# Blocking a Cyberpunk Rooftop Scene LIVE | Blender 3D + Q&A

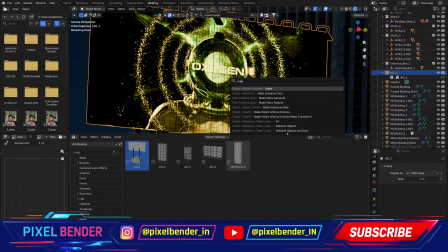83:04 Okay, let's try make local all. Oop, that didn't work as well.
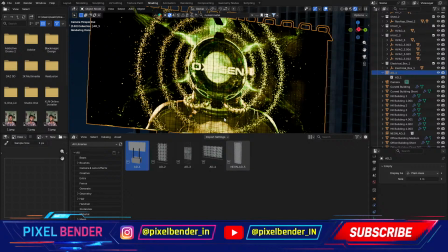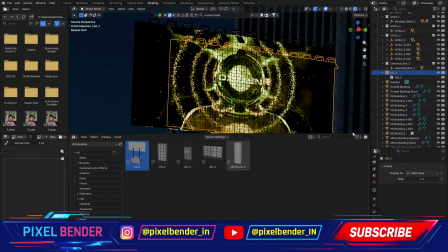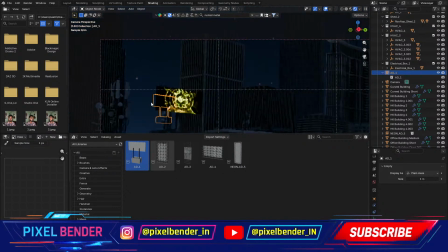83:32 Okay, we'll fix this in a moment. Let's keep populating the scene with some more lights.
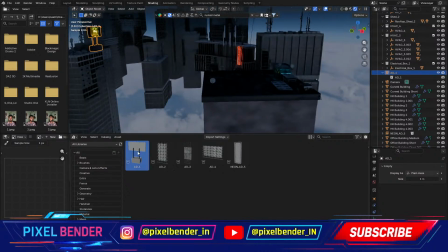83:39 In my Cyberpunk assets pack, I have some lights. There's some basic neon strips which can be used to add light into the scene.
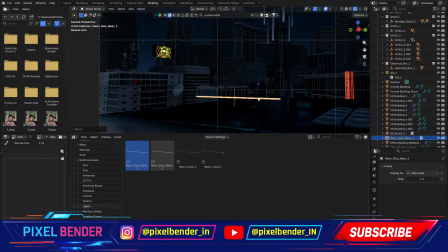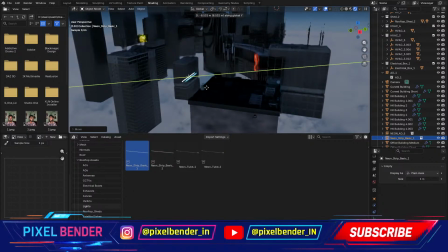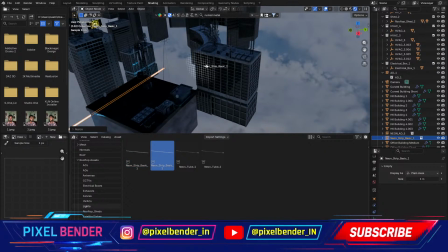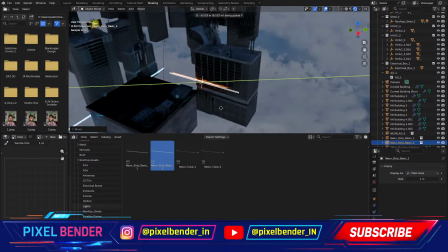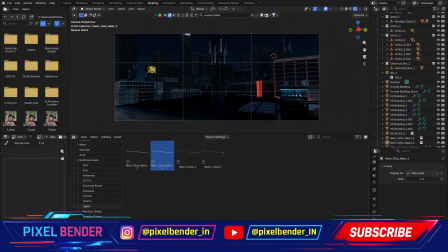84:37 We have a little bit of light coming into our scene, but we still can't see it a lot, so I think I should add a volume here. Add a cube.
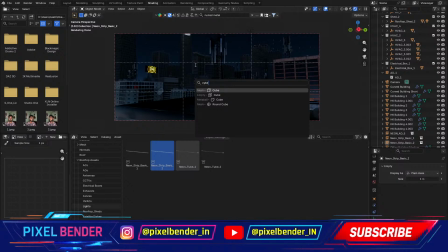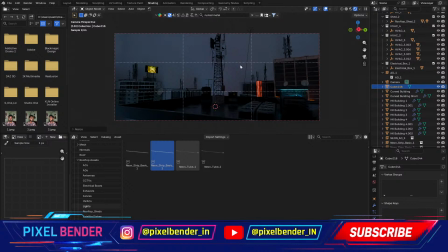84:57 Scale it about 50. Let's go out and see if it's covering the scene. Let's go a little bigger. We don't need it very far off in the distance. change to the shader editor here.
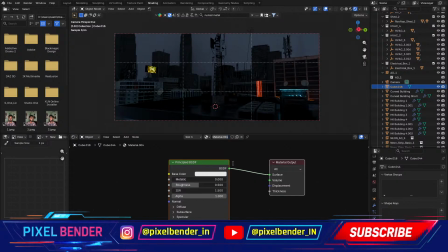85:10 New material, name it volume.
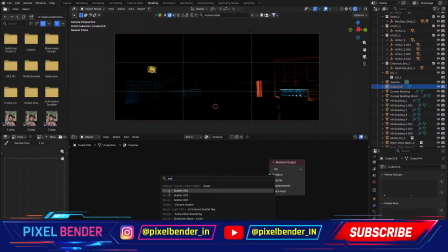85:16 Remove the principal BSDF, add a scatter. Sorry, volume scatter.
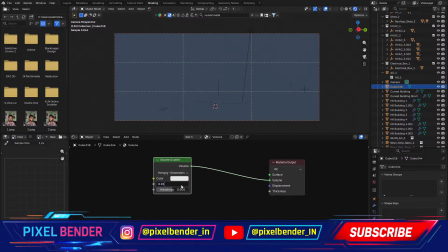85:31 Again, to the volume, we can't see anything, to reduce the density is something like 0.01. Still too high, 0.005.
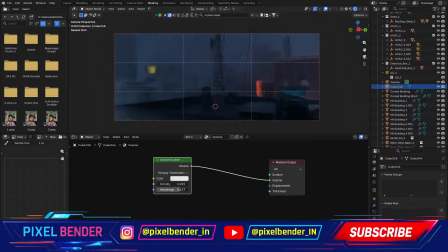85:39 High. Let's increase the anisotropy so the light spills more towards the camera. And we have some nice depth here though.
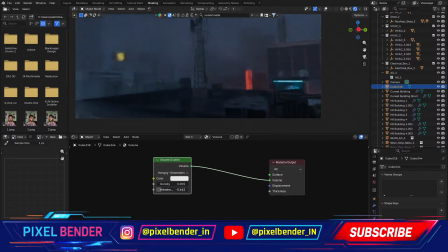85:56 Anisotropy, if we reduce it, see, it spills the light backwards, so we need more. And I think a little lesser density, 25, 1.0025 for now.
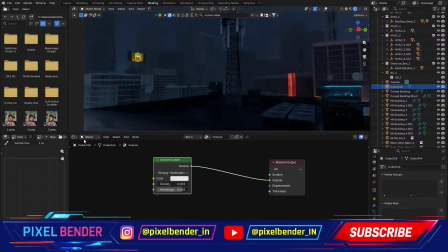86:11 And let's add some more lights into the scene.